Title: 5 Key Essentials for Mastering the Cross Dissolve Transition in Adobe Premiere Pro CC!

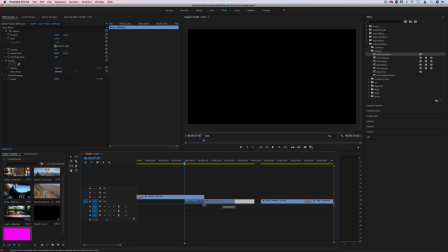4:09 Another little twist you can do if you've got your two clips overlaid and you're transitioning in a
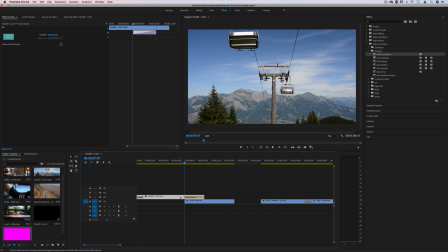4:15 layer style method is you can actually include other effects on top of the dissolve. So let's say I wanted to add a blur along with this. I can actually keyframe different things to go on. So let's add a Gaussian blur on this clip, and at the beginning of our cross dissolve,
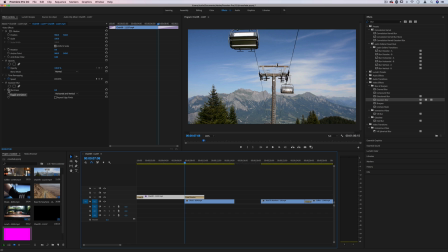4:32 let's add a keyframe by hitting this stopwatch icon at 0.
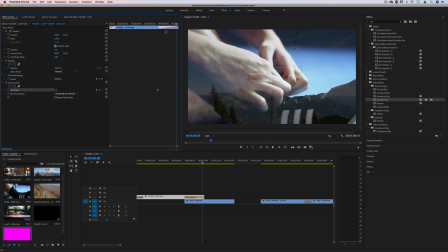4:37 And then as the dissolve fully happens, let's add a lot of Gaussian blur. So it kind of blurs and fades out at the same time. I'll check repeat edge pixels because I don't like that vignetting that goes on in this case.
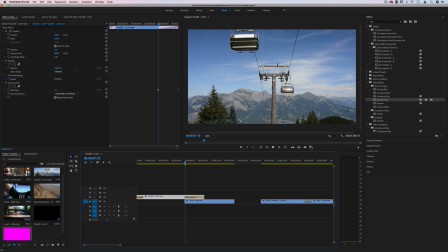4:51 And now we have not only a cross dissolve, but our own custom blur cross dissolve.
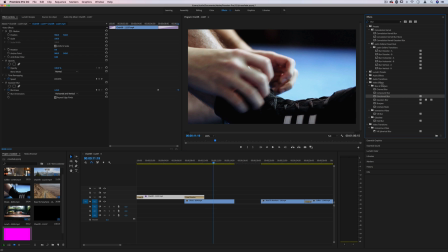4:56 And you can apply that same principle with many different effects in the effects control panel.
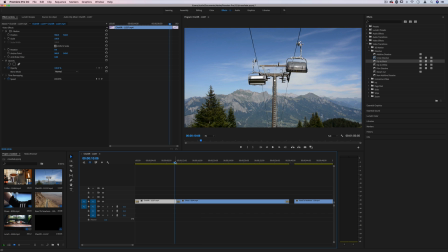5:04 Next, we have dip to black, which is another common useful one. Instead of going one clip to the next, we create some separation by dipping to black.
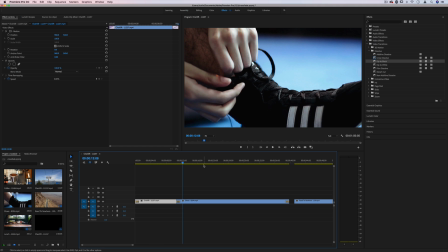5:12 Perhaps if you're going to a different scene totally, this can help.
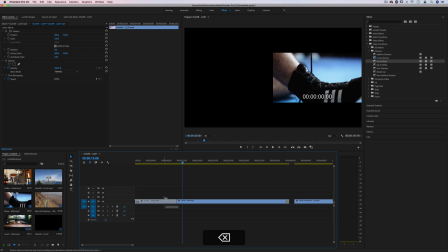5:16 Another way that you can actually do dip to black is just by using a cross dissolve on one end, but not overlapping it. So instead of overlapping it, just keep it only on one end, and it kind of dips to black first.
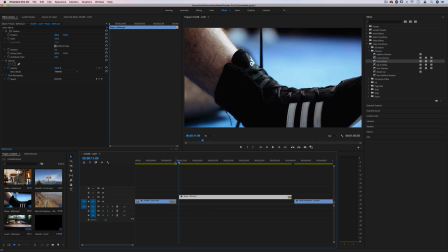5:30 And you can actually come back in with a solid cut, which can be interesting if you're playing to some music or a suspenseful moment. It can pop in at you, or you can add a cross dissolve on the start of this clip as well.
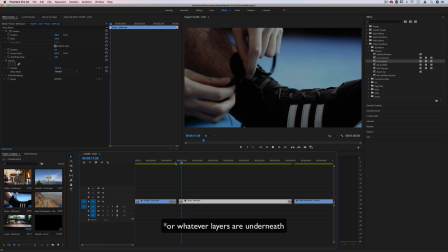5:44 So dips to black, fades in, fades out.
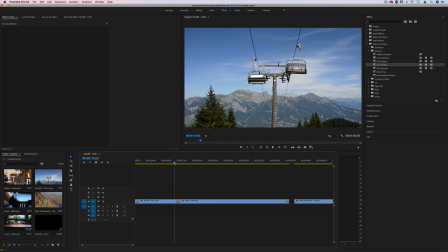5:47 Same thing with dip to white, except this time it dips to white instead of black, a different stylistic choice for you to use.
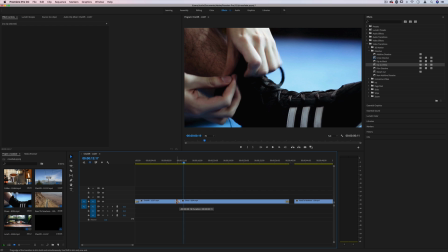5:54 Again, if you make this really short, actually, it can almost feel like a flash transition.
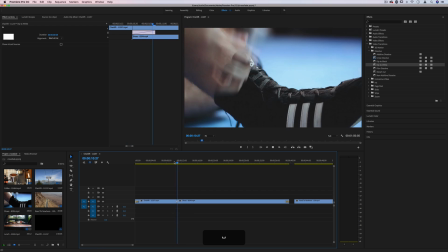5:59 So that's cool as well. You got a flash transition there by making it really short.
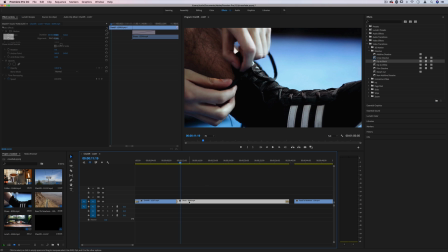6:04 And you can do the same things with black, except for if you wanted to do it manually with white,
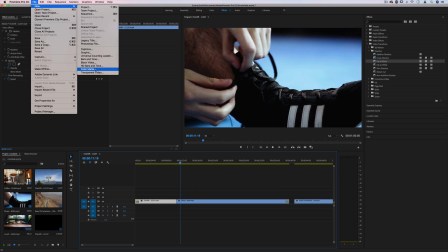6:10 you could always go to File, New, Color Matte, and you can actually dip to any color.
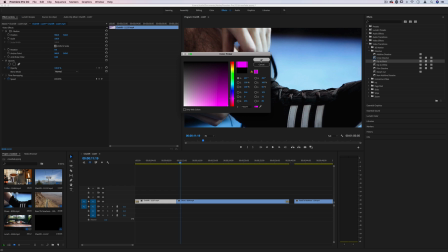6:16 So instead of just dipping to white, I can dip to pink if I want, just by adding a solid color matte, and that'll pop up in the project media bin.
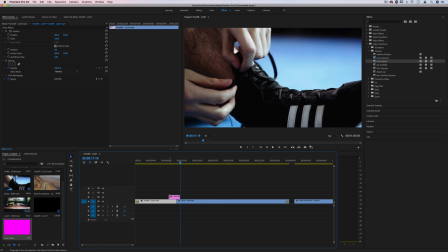6:24 And in this case, I can use this color matte and just cross dissolve from the color matte to the clips.
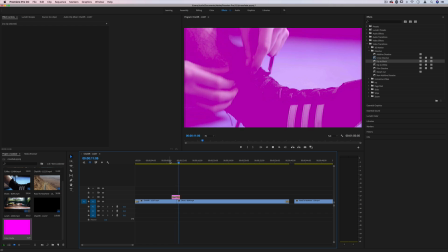6:32 So it'll act like dipping to pink. Another different stylistic choice for you to keep in your toolbox.
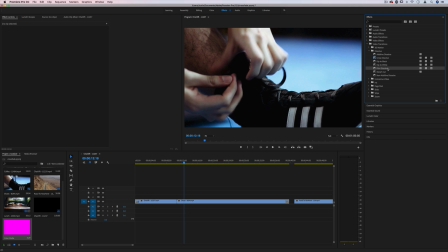6:40 Next up, you have film dissolve. It's a little bit different of a look. It just reacts a little bit differently.
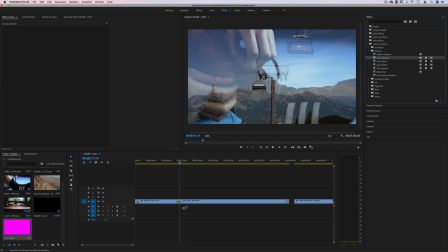6:45 For example, if I was to make this a cross dissolve, you see it's a little bit smoother, where a film dissolve might be a little bit more grainy of a transition or a little bit more cut off.
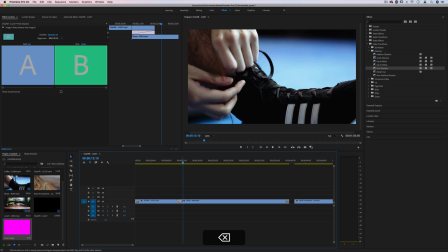6:57 Next up, we have Morph Cut, and this is actually a more functional transition.
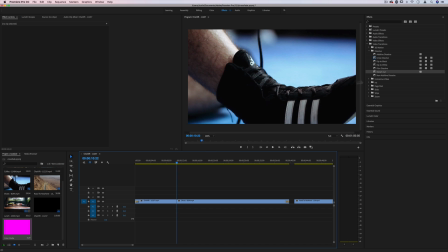7:02 I wouldn't recommend applying a Morph Cut between two dissimilar clips. It's actually meant for perhaps two talking headshots,
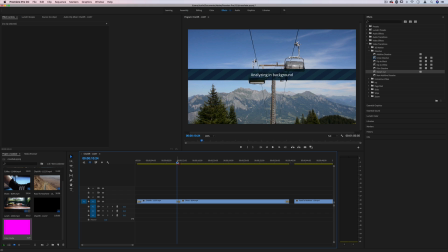7:10 where if you're doing an interview and you're recording somebody on a tripod shot and you want to cut out a part where they said or they stuttered, this can make it kind of morph into each other. But if you try to apply it on two clips that are not of the same frame,
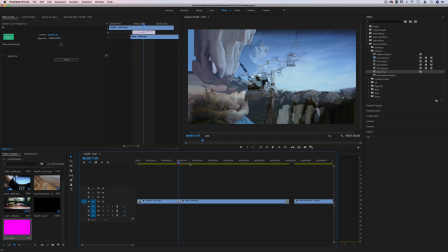7:26 you do get some weird stuff going on, and sometimes it can crash your program, so be careful and save. But it can give you a cool abstract effect if that's what you're looking for.
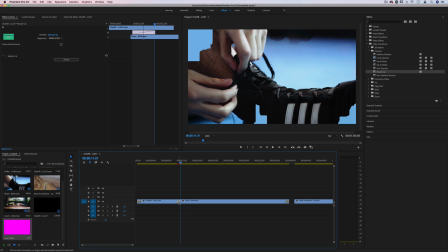7:36 But again, it's meant functionally for more of a talking head shots, where you're transitioning between the same images and it just kind of blends the head movement together, and slightly other uses like that. So I would look up separate tutorials on that. Next up, you have non-additive dissolve. So it's kind of the opposite of additive dissolve,
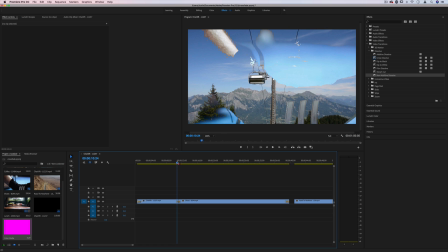7:56 where instead of adding, it kind of takes the dark parts out, kind of like the film dissolve, but a lot less smooth.